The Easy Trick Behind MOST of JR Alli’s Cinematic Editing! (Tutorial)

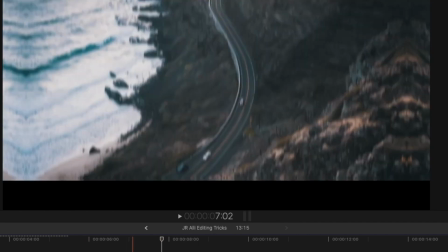4:09 So you can see it's right at the end of the clip, and if you play it back, it doesn't look shocking, it looks completely seamless and normal.
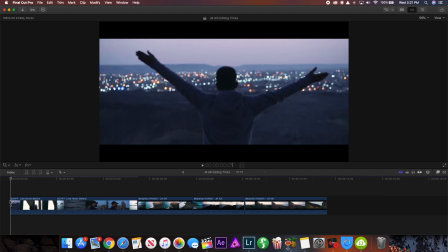4:15 So the third thing I notice about his editing is the use of consistent transitions. And I know I said this video it's not going to have any fancy transitions between it, but he actually does use a lot of transitions between all of his video clips. It's just a very basic transition that he uses consistently.
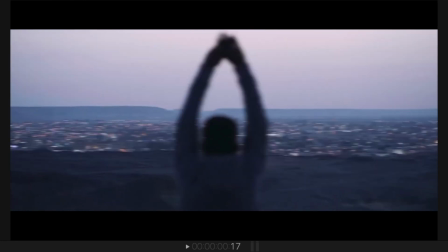4:29 So as you can see, between a clip like this, if we go frame by frame, you can see it has this directional blur effect before cutting to the next clip,
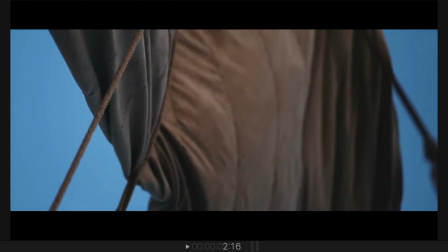4:36 and you can see he uses it between almost every cut between every clip. So there's the blur right there.
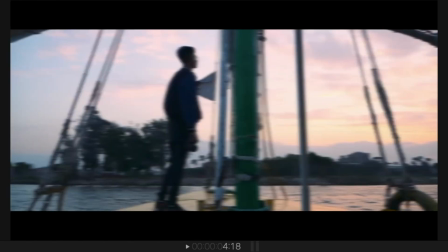4:40 If we go to the next cut, you can see it comes up here, starts to blur, and then blurs into the next clip. But what he does is use it very consistently.
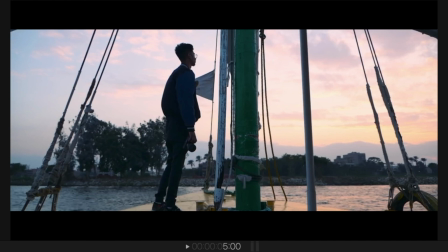4:47 So between every video that he makes, he uses the exact same transition. It's a very basic transition that he uses, but it adds a good consistent feel between the whole video and between between his channel as a whole.
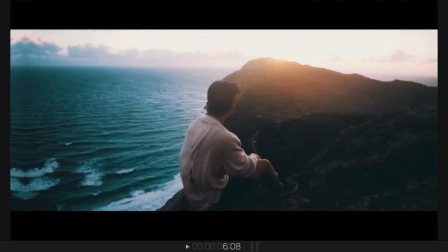4:57 And because this transition is so basic, pretty much any editing software will probably already have it built into the software, so it's just nice that you don't have to add additional fancy plugins that you might not have.
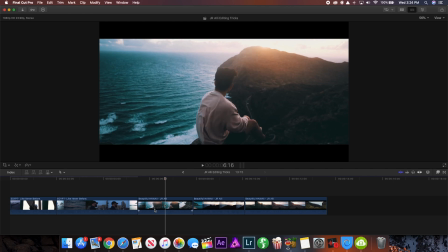5:08 And I'm definitely not saying that you should copy this effect completely using the exact same transitions in the same place, but I'm just noting how he uses transitions consistently and constantly between his videos. And also something good to note is how short the transitions are, so they don't last a long time in the video.
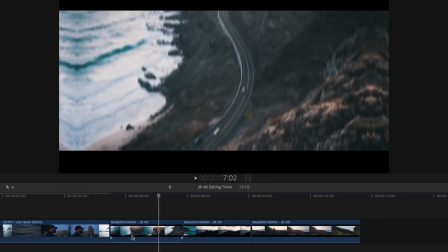5:23 They're only a couple frames, so if we go frame by frame, you can see it's about 1, 2, 3, 4 frames of the actual transition occurring, and then you're on to the next clip.
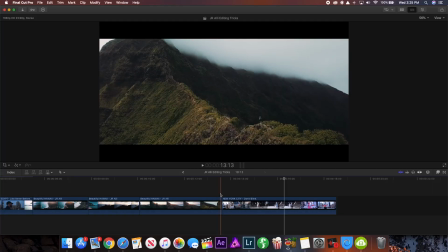5:32 So it's not a big distraction, it just helps to guide you from clip to clip. And then my last tip for how his editing stands out is his use of quick editing.
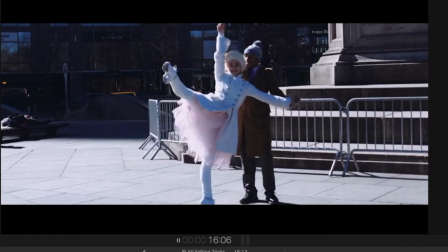5:40 So if you watch this New York clip right here, these shots are very short and cut very quickly between things that add a nice flow to the video.
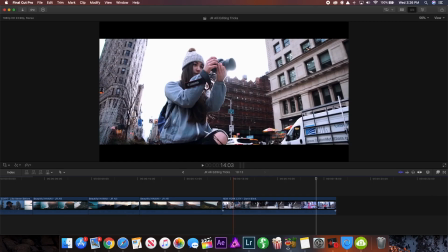5:47 Obviously you don't want your clips to be too short or jarring between things, but having these quick little sequences in between slower sequences allows for the story to be told more eloquently, as well as just brings your viewer along for the journey. So I think it's a really unique touch that's pretty interesting in certain circumstances. And paired with sound design, it works very smoothly. So anyway, those are the main basic, simple things that I noticed about JR Alli's editing style, but now let's head out and I'll show you how to actually do them in the field. So I'm not in Egypt, Hawaii, or New York City, but thankfully I don't have to be in one of those places to demonstrate this effect. So my idea is to go from a wide shot of a tree to a close-up in multiple shots, so getting progressively closer and closer as I pan down consistently, so let's try and shoot that.
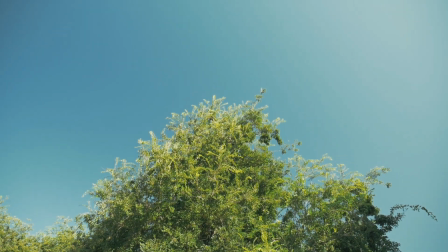6:29 Alright, so keeping everything centered, I'm going to start from the top of the tree really wide from the outside, panning down, so let's shoot that right now.
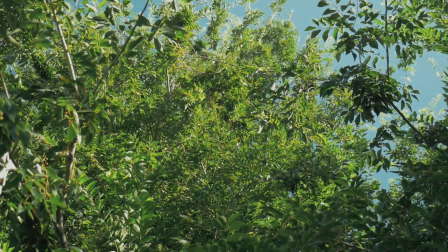6:38 And now I'm gonna move in closer for a different shot. Okay, so now I'm a bit closer to the tree and I'm gonna shoot the same angle and speed coming down.
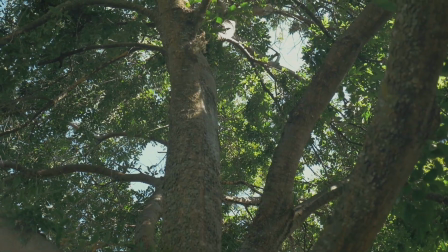6:46 And now I'm even closer, so I'm gonna shoot the same shot again.
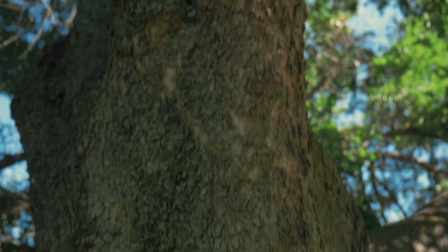6:52 And then for the final shot, I'm gonna be super close up to the tree doing the same angle but end right close. So let's shoot it. So now that those are shot, I should be able to transition those 4 shots into a pretty smooth and seamless shot with some simple editing.
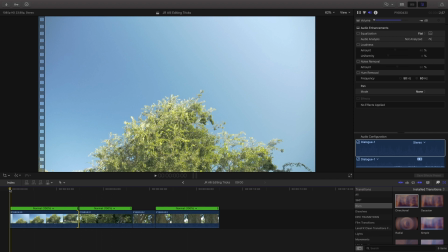7:06 I've imported the video clips into my editing software and lined them up in order, and if I play it back,
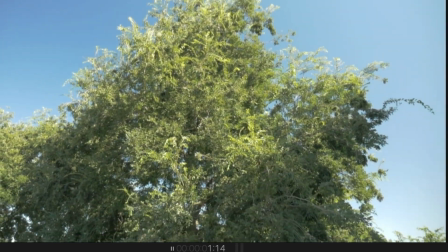7:11 you can see it's already pretty smooth with the transitions with almost no editing whatsoever.
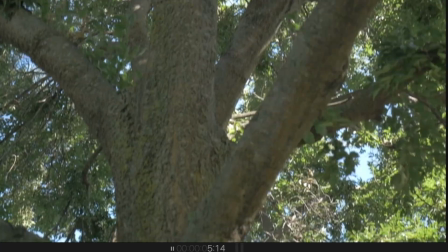7:16 And this is because I did the first tip, which is planning your shots.
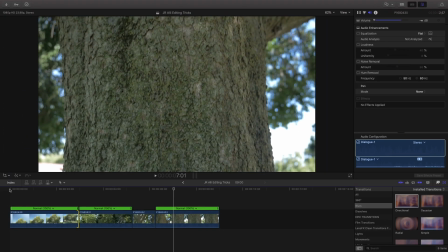7:19 So as you can see, it goes quite a long way just to plan your shots beforehand, and you don't really have to do that much work after that.
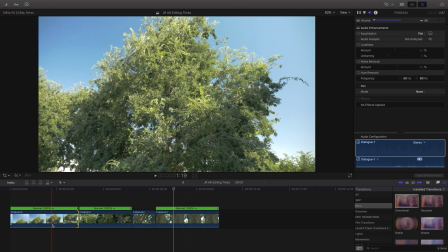7:25 But to smooth it out, we're going to do some speed ramping inside of my editing software, which is Final Cut Pro. I'm not entirely sure how speed ramping works in other editing softwares besides this one, but I'm sure you can pretty easily look it up and find tutorials for it. But in Final Cut Pro, it's extremely easy. All you need to do is find the point where you want the transition to occur, the speed ramp to occur.
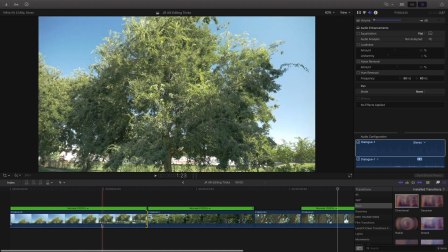7:44 So I want to have it happen about right here.
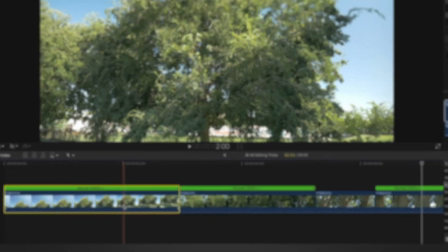7:47 You just click that point, and on your keyboard, all you do is hit Shift B, and it automatically adds a speed ramp right here super easily.
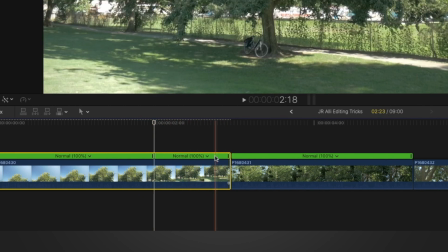7:54 And then what you can do is change the speed either by dragging this point right here or by clicking the normal button here and changing it between these speeds.
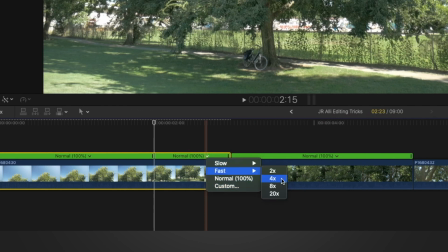8:01 So what I like to do is usually speed ramp between a speed of about 4 to 8 times the normal speed and make it pretty quick.
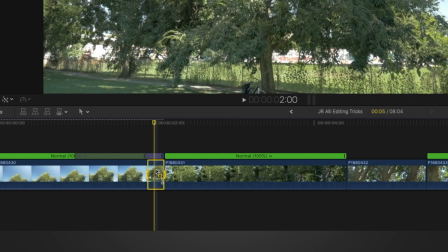8:09 So if I just go to fast and hit 8 times, what you can see is it speeds up this clip right here, adding a transition to smooth it out.